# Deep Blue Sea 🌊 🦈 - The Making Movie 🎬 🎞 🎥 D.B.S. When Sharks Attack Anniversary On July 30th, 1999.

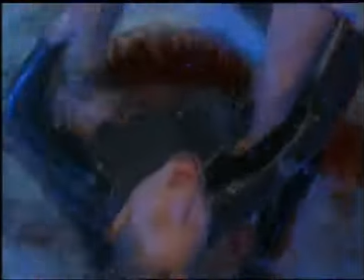[20:34]
There's another very memorable moment that, again, without this computer-controlled shark and all those things, you just wouldn't achieve.
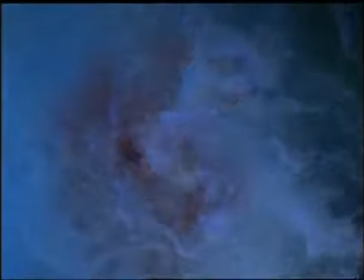[20:40]
You would never get the timing just right in that performance. So there's a lot of times when the actors aren't acting.
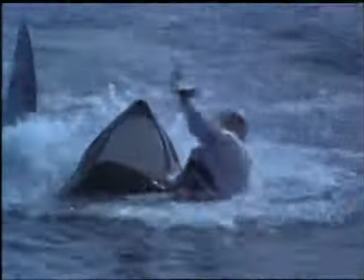[20:46]
They're just reacting. In the water, speed is a problem. And controlling these sharks that are big and heavy is a problem. we realized that we also have to do some of the work digitally.
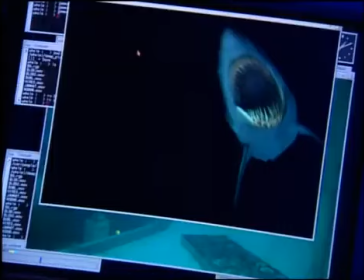[20:58]
So we knew that there is now the computer technology to create these beasts.
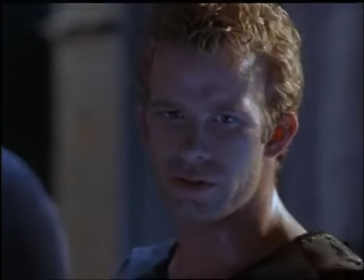[21:06] We didn't get that close about you. Just a suggestion. Water's murky.
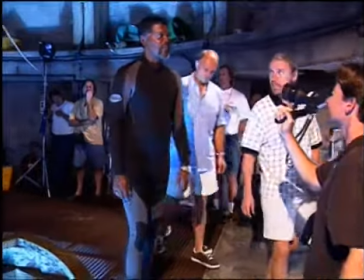[21:12] Might make it.
We're not scheduled to kill Sam Jackson's character in that particular scene,
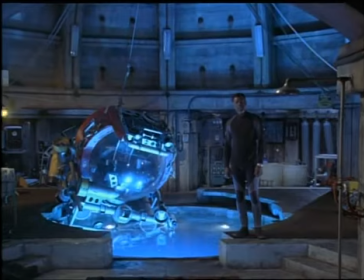[21:18]
but once again it turned out that the shark, being as big and powerful as it is, And the state of that particular set,
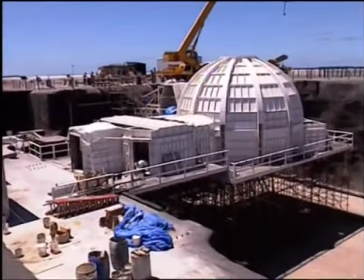[21:27]
which was built cantilevered over a 40-foot deep tank,
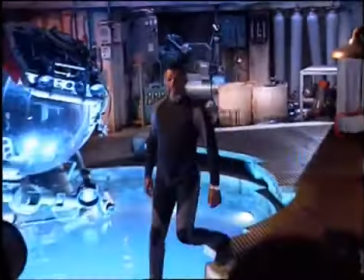[21:31]
made it sort of very, very dangerous for the shark to actually jump out of the water and bite Sam.
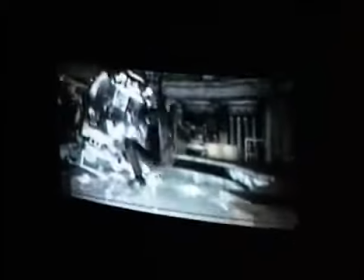[21:38]
So we opted for safety again, which, you know, sometimes a bummer. Sam would have done it.
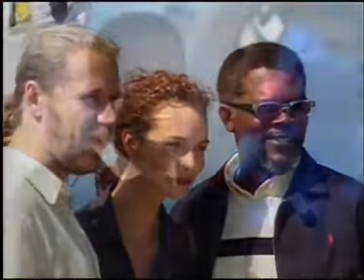[21:44]
He's a trooper. I enjoy working with Rennie. He always taxes us in very physical ways.
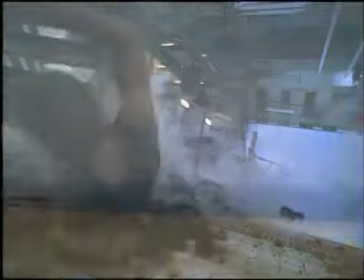[21:51]
I tended to forget that. I mean, all of a sudden, when they said, OK, you're shooting in Mexico, I went, yeah, cool.
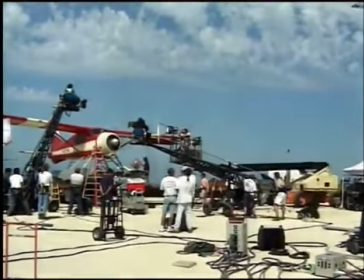[21:58]
Mexico, hot. It's going to be all right. Weather's going to be nice. Probably a nice golf course around.
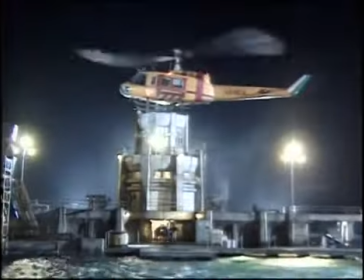[22:03]
And the uncomfortability of the shoot never occurred to me. It's like when I read it, it didn't read as wet as I'd been.
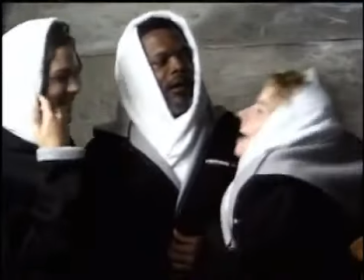[22:11]
It read a lot drier. And now it's like, OK, you're also soaking wet running down a hallway.
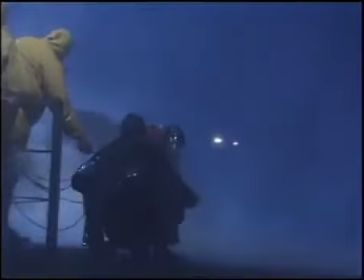[22:17]
You're also getting bombarded by tons of water. It's like, anyway.
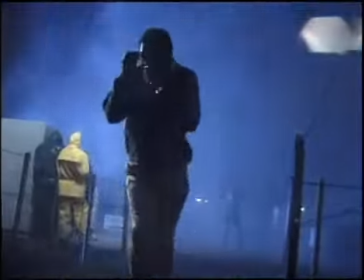[22:22]
I never saw all this when I was reading it, it's just kind of something's changed in the translation of being here You know of going from the page to getting here
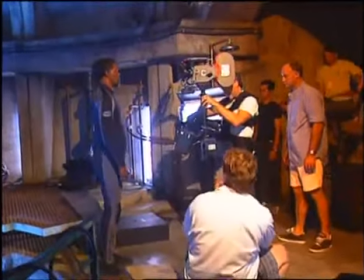[22:33]
You've seen how bad things can get and how quick they can get that way and they can get a whole lot worse
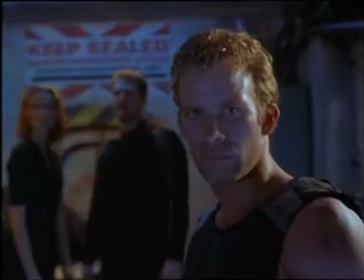[22:40]
Another CG shark leap up out of the pool and mid-sentence grab Sam basically by the head and shoulders and yank them underwater
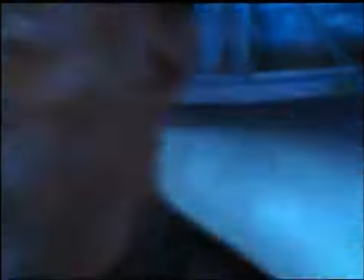It's very much the same technology they used in movies like Jurassic Park, where they actually create a 3D completely living, breathing, moving shark in the computer. I challenge anybody to tell me what is real, what is not, how different things were done, because obviously now that I'm telling you that this one is here, it's CG, you'll know that, but we'll know one shot. But anything else, take a guess.